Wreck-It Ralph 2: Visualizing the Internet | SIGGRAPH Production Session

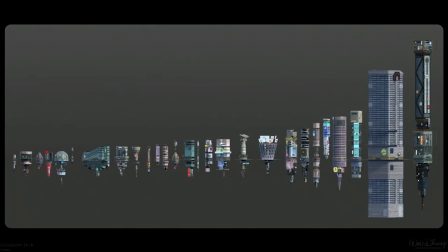when Ralph is in the internet.
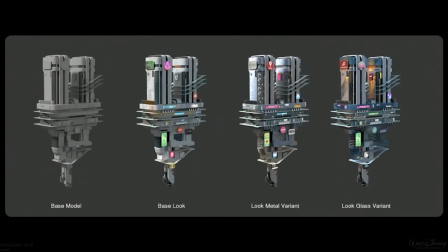And then obviously we couldn't build an endless variety of buildings to kind of create this endless feel. So we wanted to give each building variations. So when they're kind of next to each other, they have different colors, different designs, they look different from different angles to help with the variety.
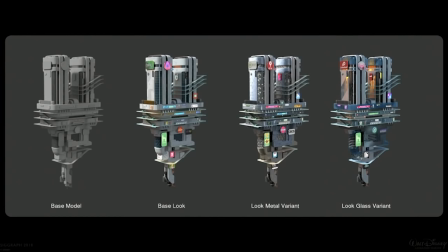And also if you pepper on different signage and different orientations of signage.
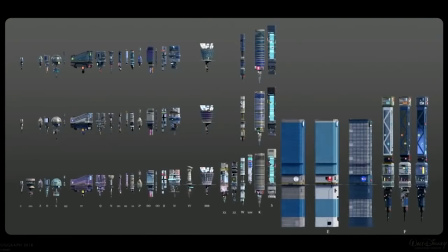It helps to create that variation. Here is a lineup of some of the variation.
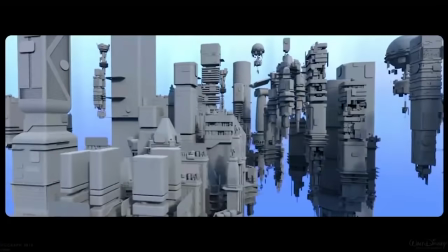We also did fly-throughs through all of our environments. So we did fly-throughs of the Internet.
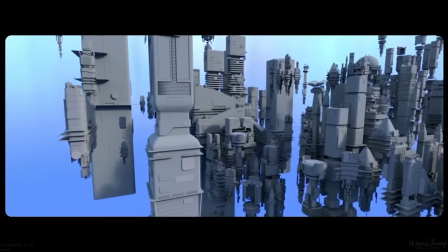And this is to kind of test two things.
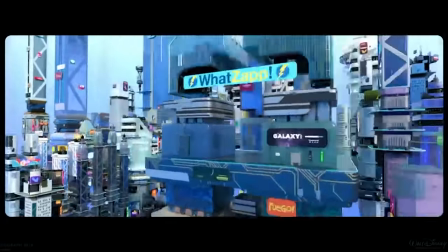Creatively, we want to test how they look next to each other and see if we can get that endless variation to get the kind of a nice,
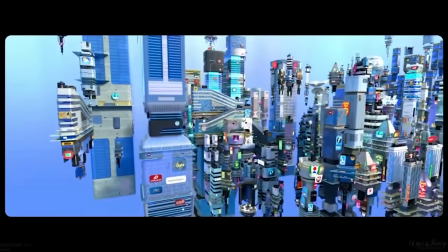appealing kind of skyscape, skyline going.
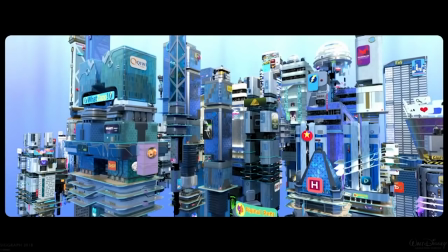And also, one more thing, we want to test technically if we can actually render this and push it through our render farm.
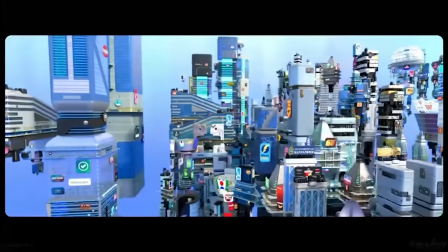Here's Ernie to talk about that. Yeah, so after the creative work was initially established and we did
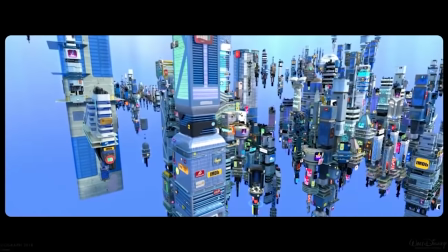some layout tests to see if we liked how it would look flying through these buildings,
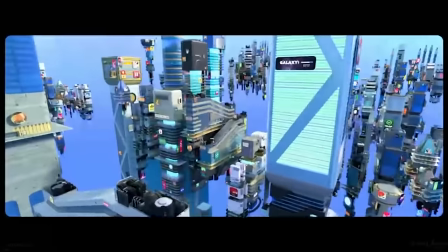we decided to do our first full render test, full looks, everything else.
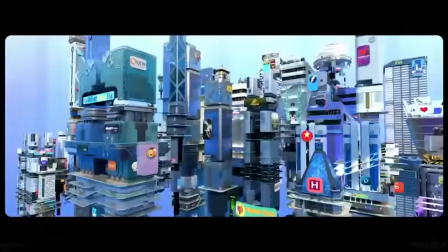And so we kicked off a test on our Hyperion renderer and the test never came back.
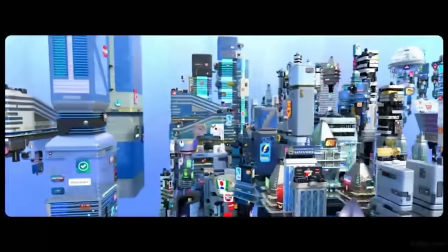So we knew that we had some work to do there.
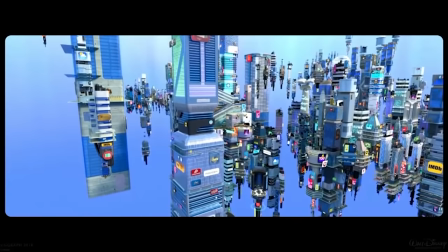And it's basically the sheer amount of geometry that's being dealt with with all the different types of buildings
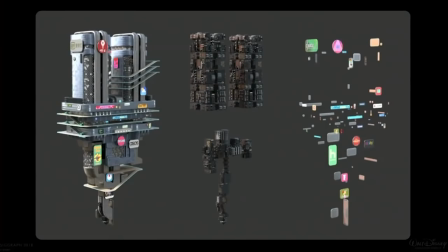and their detail was something that wasn't going to brute force its way. So if we look at any, say, one example building, you have the outside of the building here that you can easily see,
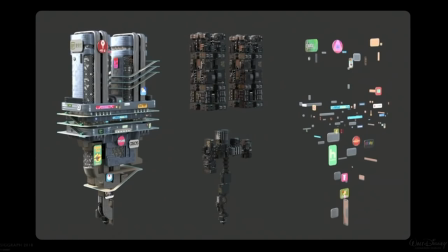but then you have a whole inside guts as well for all the close-up fly-throughs and everything where you can see inside the windows of all these buildings since glass is one of the big motifs. And then on the outside, there are also hundreds of screens with various designs and logos on them.
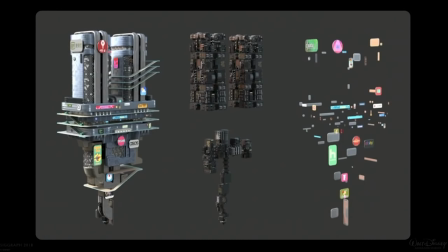So if we took these pieces all together, it was just too much data to be handling all at once. If we started instancing them individually as buildings, it was still not going to be enough of a savings.
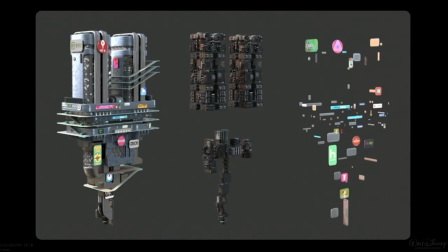So we had to get a little more intelligent about looking at any one of these individual pieces of parts in one building and seeing where and how it was duplicated across all the different types of buildings that were in the internet and just do a little larger scale sort of nested instancing and
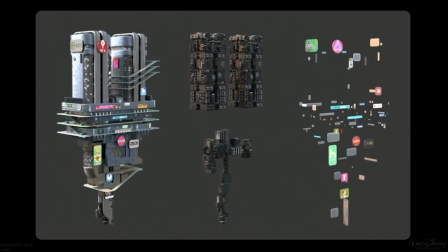and de-duplicating of all of these screens and interiors in order to basically reduce the memory to a point where it can be handleable, renderable,
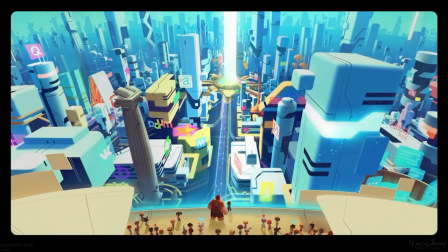and art directable for artists as we go through the pipe to be able to take designs like
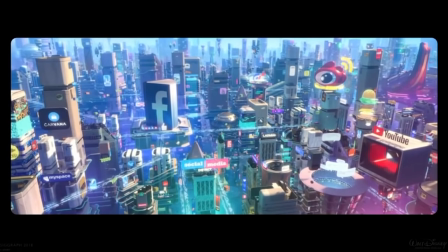we have here and turn it into the shots of the
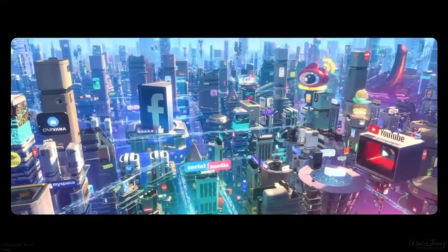internet that you saw such as this one here that was renderable in a reasonable amount of time. Mike Yamada was the artist, I forgot his name. So let's take a little closer look at the street level of the Internet.
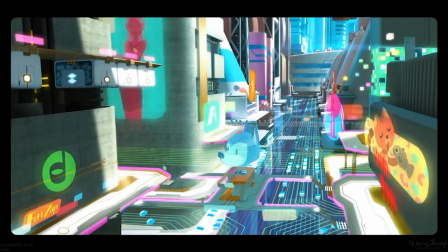Now we decided to go with a city look because we wanted the audience to be able to digest it fairly easily, so we keep the focus on the characters and their story. And so because it's a city, we wanted it to be a really lively, thriving city because it's the Internet.
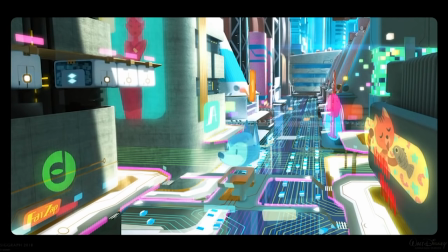So a lot of things are happening. Here's an early visit piece by Matthias. Kind of show, you know, the street level has multiple levels, and you never see the bottom, and it's ever growing upwards.
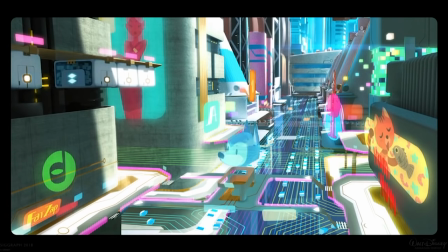And here you can kind of enter a website through many kind of angles because you can kind of get to a website in many different ways.
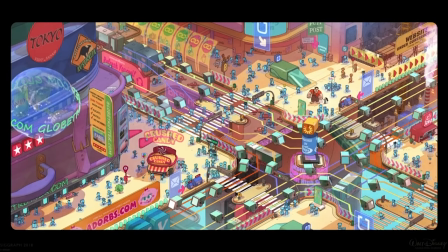Here's an intersection. There's, like, some fun things that he came up with.